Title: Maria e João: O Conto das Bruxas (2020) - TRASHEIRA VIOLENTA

Isso tá lá só pra um imbecil ou outro igual eu que lembra como é que é a janela no Suspiria original, vai olhar e falar, olha, uma referência a outro filme de bruxa.
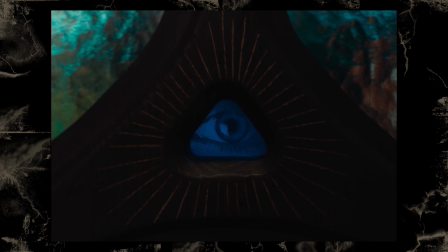255s
E como esse é um filme bem visual, ele tem uns planos macabros bem característicos.
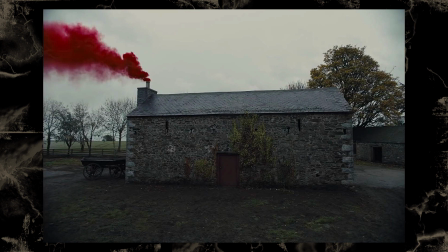259s
O plano da fumaça vermelha saindo da chaminé da casa, e também tem todas as brincadeiras com forma e silhuetas que ele faz na floresta.
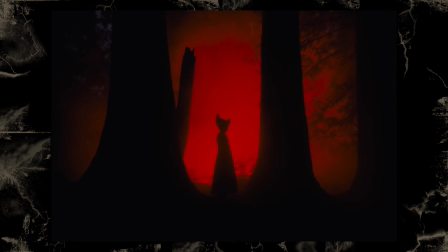267s
Você fica sem saber se aquilo é uma árvore, ou se é uma pessoa que tá observando os personagens. É bem legal. E aproveitando que já tô falando de sombra e silhueta, tem que falar que a fotografia desse filme é excelente.
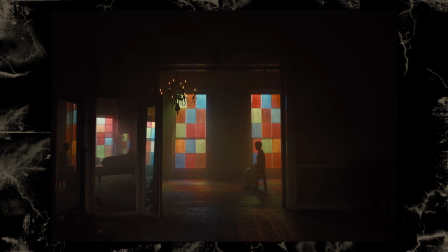277s
São vários cenários de floresta e de casa velha iluminados com umas luzes exóticas.
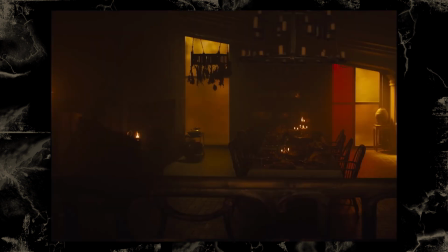282s
A iluminação é bem diferenciada durante o filme todo, tanto pelas cores diferentes, quanto pela posição da luz, que tá quase sempre vindo de trás.
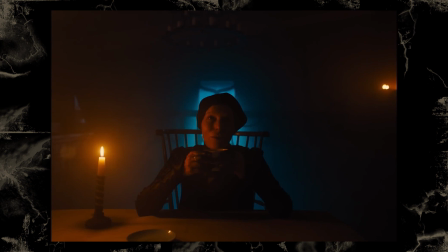289s
Dá uma aura pra cena bem sombria. E também, como eu disse, acaba fazendo esse jogo de silhuetas em vários planos diferentes. Sério, se tem um motivo pra ver esse filme, alguma coisa que vale a pena, é a fotografia, que tá ótima. Eu achei a direção do Oz Perkins bem característica também.
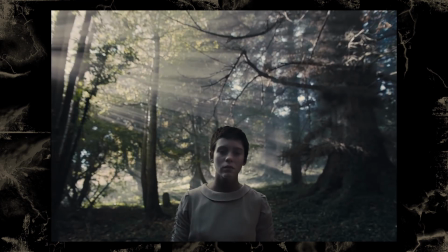305s
Esse filme é bem estático. Tem alguns planos que são feitos na câmera de mão e meio que acompanham os personagens,
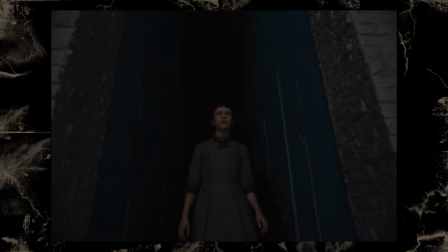310s
andando lentamente por algum lugar em uma cena mais tensa, mas na maior parte eu senti uma vibe mais Kubrick vindo desse filme,
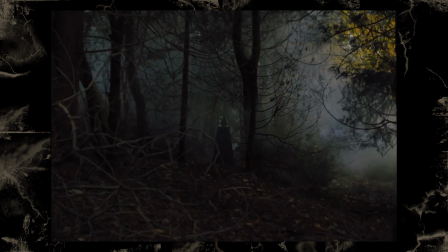317s
que é aquele enquadramento fixo e perturbador por si só que é quase como se fosse uma pintura tem aquelas cenas de sonho que talvez não fossem sonhos,
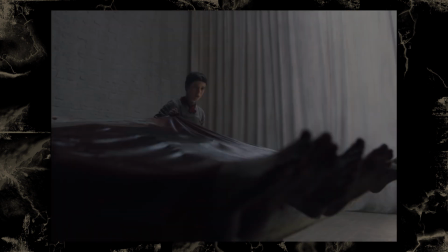325s
que o diretor aproveita pra dar umas viajadas e faz umas cenas meio bizarras,
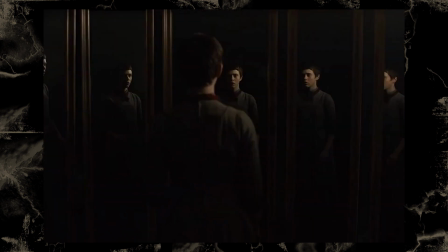329s
cheias de espelhos e coisas assim, e tem uma coisa que o Os Perkins gosta de fazer nesses filmes com o seitão dele também, que é quebrar a regra dos terços, exatamente igual ele fez no último capítulo, tem essa regra, mais ou menos, em filmes de que os olhos do ator sempre tem que estar no terço superior do quadro.
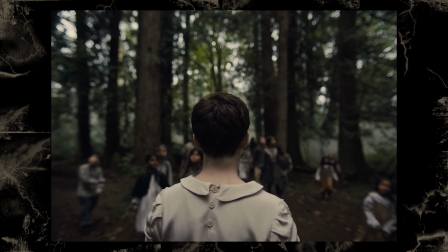345s
Mas o Wasp Perkins sempre enquadra os atores até a metade do plano e deixa um espaço vazio pra cima. Quando eu vi isso no último capítulo, eu achei que fosse parte do simbolismo, metáfora, qualquer coisa dessas do filme.
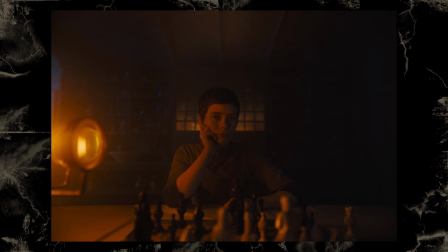357s
Mas vendo isso de novo aqui, parece que é um estilo do diretor mesmo. A trilha sonora do filme, pra variar, é aquela coisa bem anos 80, sintetizador, John Carpenter, porque isso meio que virou padrão pros filmes de terror modernos. E nesse caso é bem peculiar porque tem momentos que ela se destaca um pouco, que você pensa, isso não devia estar combinando aí. Porque é uma trilha sintética para um filme de época, um filme meio medieval, então não combina tanto. Mas até que eles conseguem fazer combinar porque eles simulam algumas cordas, uns coros, dá uma vibe bem de bruxaria para a trilha sonora no geral. Então acho que acabou funcionando. E esse filme também sabe quando usar a trilha e só quando colocar o silêncio mesmo para construir mais tensão. Como eu disse, esse é um filme mais visual do que de trama, até porque ele não tem tanta trama rolando assim, o que talvez seja o ponto mais fraco dele.
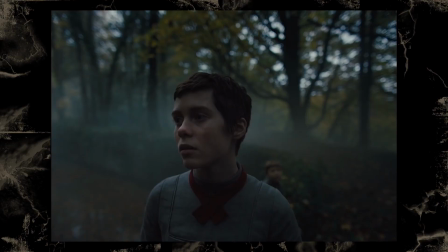403s
O nome do filme é Maria e João, dando mais foco pra Maria porque ela é a protagonista da história agora. Não que João e Maria antes denominasse que o João fosse o protagonista, porque assim, eu não li o conto dos Irmãos Green, não sei exatamente de onde vem essa história, mas pra mim João e Maria era só uma história de duas crianças que tem a mesma participação na trama, que entra numa casa feita de jujube e joga uma véia no fogo. Então acho que não dá pra dizer que agora o protagonismo mudou, acho que o que a gente pode dizer é que agora tem um protagonista real.
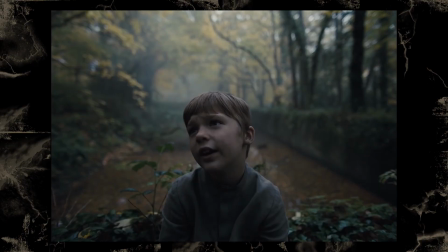431s
Nesse filme, o João é a criança mais nova, então tudo que ele faz é comer e entrar em furada.
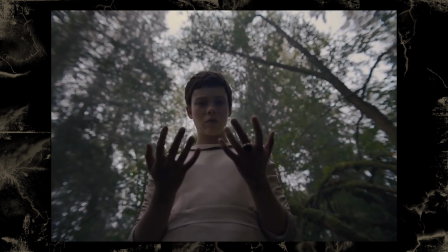436s
E a Maria já é adolescente, e ela começa a descobrir que tem poderes de bruxa também. Ela consegue falar com alguns elementos da natureza e desenvolve ao longo do filme uma telecinese, que ela consegue controlar as árvores e tudo mais.
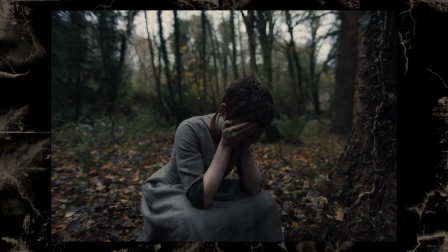448s
A maior diferença dessa história, que é o dilema principal da personagem,
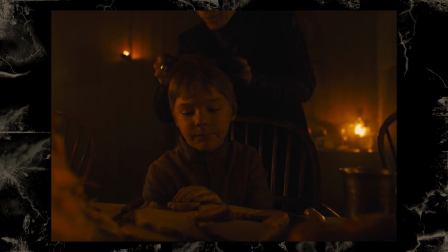452s
que é o mais próximo de uma trama complexa que tem esse filme, É a dúvida se ela salva o irmão da bruxa malvada ou se ela vira uma bruxa ela mesma. E no final, spoilers, ela faz os dois. Ela mata a bruxa velha, salva o irmão e depois vira uma bruxa também. Então, né, não foi uma escolha tão difícil assim pra personagem. Eu gostei bastante de como a personagem da bruxa é escrita.
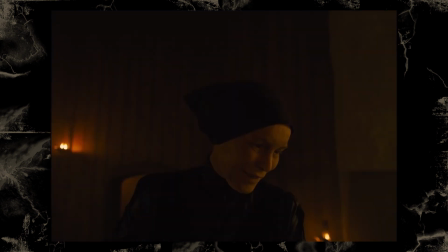472s
O que também vai muito da atuação da Alice Creed. É como a bruxa é desconcertante. Ela é meio estranha, mas ela não é explicitamente do mal.